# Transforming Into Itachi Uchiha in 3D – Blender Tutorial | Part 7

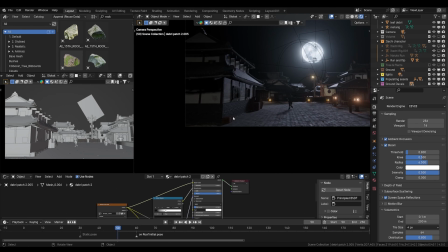8:07 So now there is some different like difference in foreground.
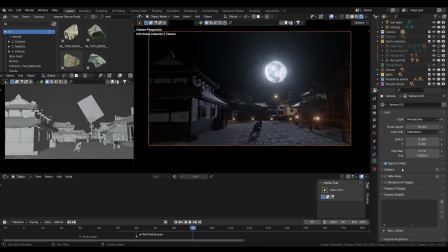8:14 We have some element. What we gonna do here is let's add a camera shakeify. That's too much shake though.
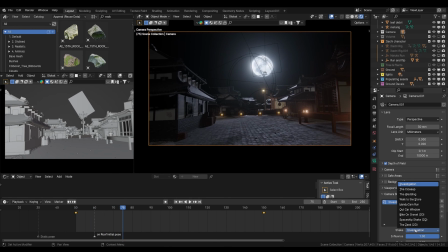8:28 Let's find out the best method here.
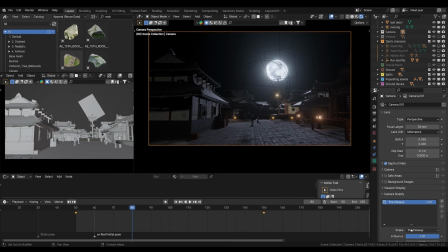8:33 I like the close-up more, but I think we can go for some other. This is too much. Maybe walk to the store. This is my favorite one because it has very subtle camera movement and a nice vibe
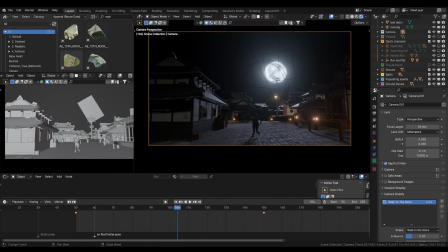8:53 instead of still camera. And it's time to light our foreground.
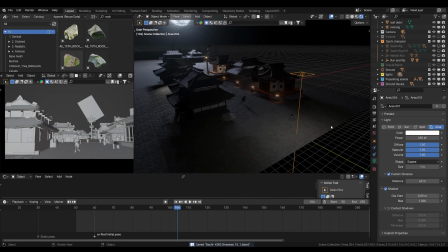8:58 So let's select the light, which is area light in front of the camera,
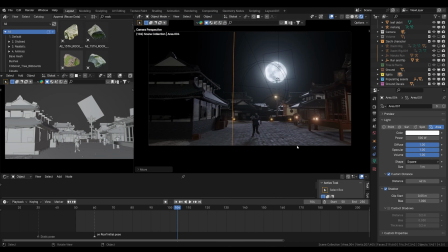9:03 increasing the strength, and let's move it so it will just cast some light on our character, which is looking too dark, so we can't distinguish it from the background that we really want.
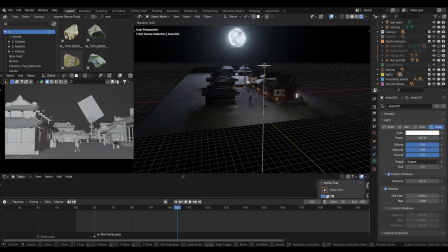9:19 So right now you can see just finding a good angle is everything.
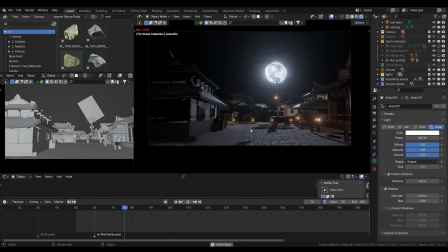9:24 I don't want to overexpose the character because the moonlight is coming from the back and we can just throw a light from the front direct to it. So I want a light to like shine in that way. Character movement is looking pretty nice and the scene is coming pretty nicely as well.
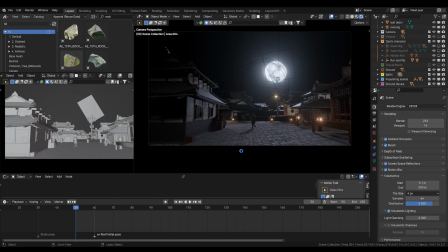9:44 What I need is blending the animation, just getting the vibe. So the part 2, which is where I added some uh,
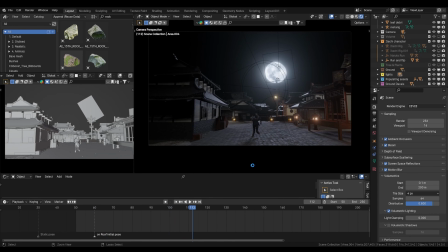9:58 smokes and spark effect, everything. That was actually after this one, because this is the character animation.
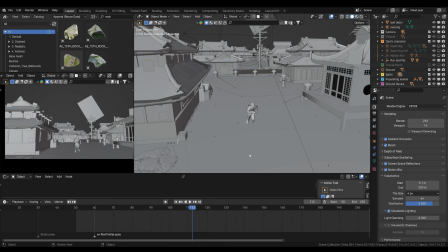10:05 Majorly this part is focused on character animation, blending them together. So you must watch that part after this one. Otherwise it's okay, there is no problem in watching in another sequence, but you will get lost if you don't watch in a sequence like that.
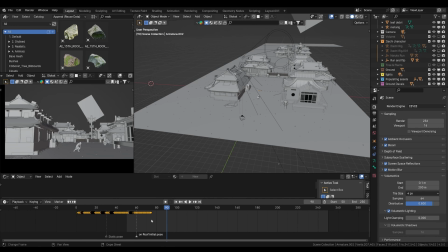10:25 So cause that my default of recording numbers mismatch, that's why the issue occur.
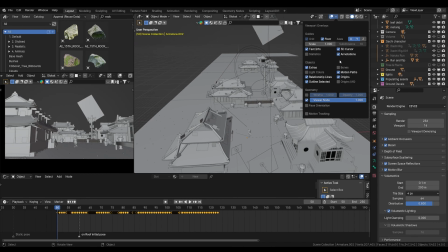10:33 So you don't have to worry about that. And let's see, now time to add some another animation.
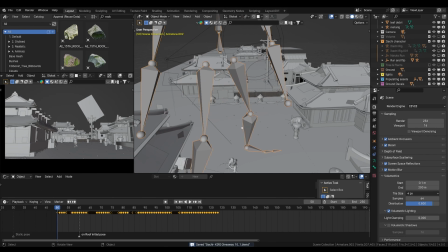10:40 So this one I want, this is from Mixamo, so the animation looks too big.
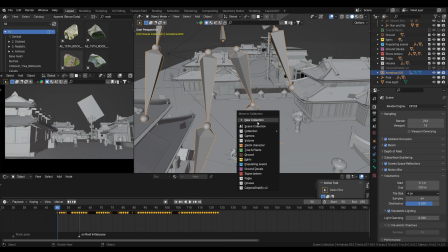10:46 Let's just add into the animation. So we have another one, and I'm going to use NLA editor to just change the animation. Well, if I have done this shot now, I could have used Mixamo add-on for this,
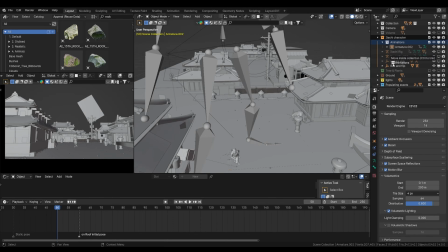11:03 which lets you quickly replace the animation, but whatever. Now we have the scene, and let's just name it Butterfly 12.
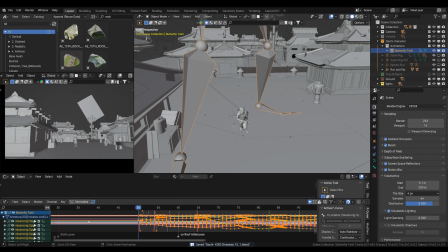11:15 It's called the animation, and this is our character. So what I'm going to do is go to NLA editor and
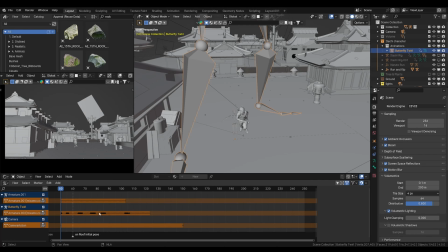11:23 just push down this animation from here. And what I forgot, which one is this one? mm, how can I find? I think I can find in this one.
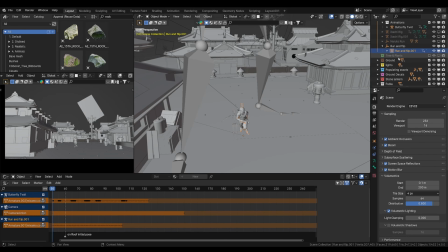11:42 So let's name it Run and Flip. Now we got it, there is the animation.
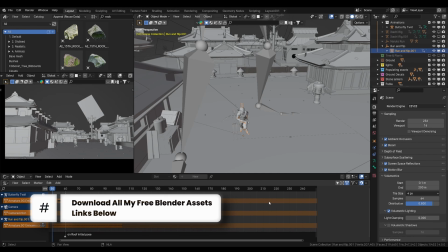11:50 So let's see what we got to do before we do anything.
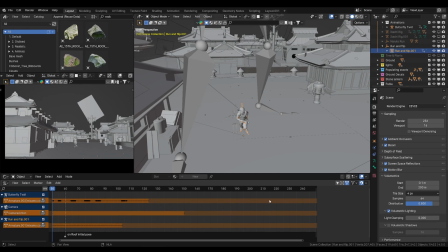11:55 If I have Run and Flip here, I'll just drag it down and then add a butterfly 12 on top of that,
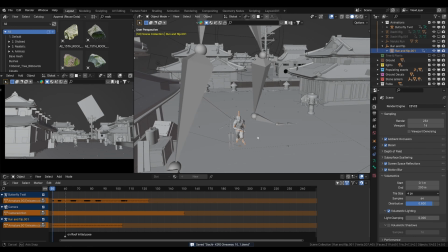12:01 so that will combine it, I guess.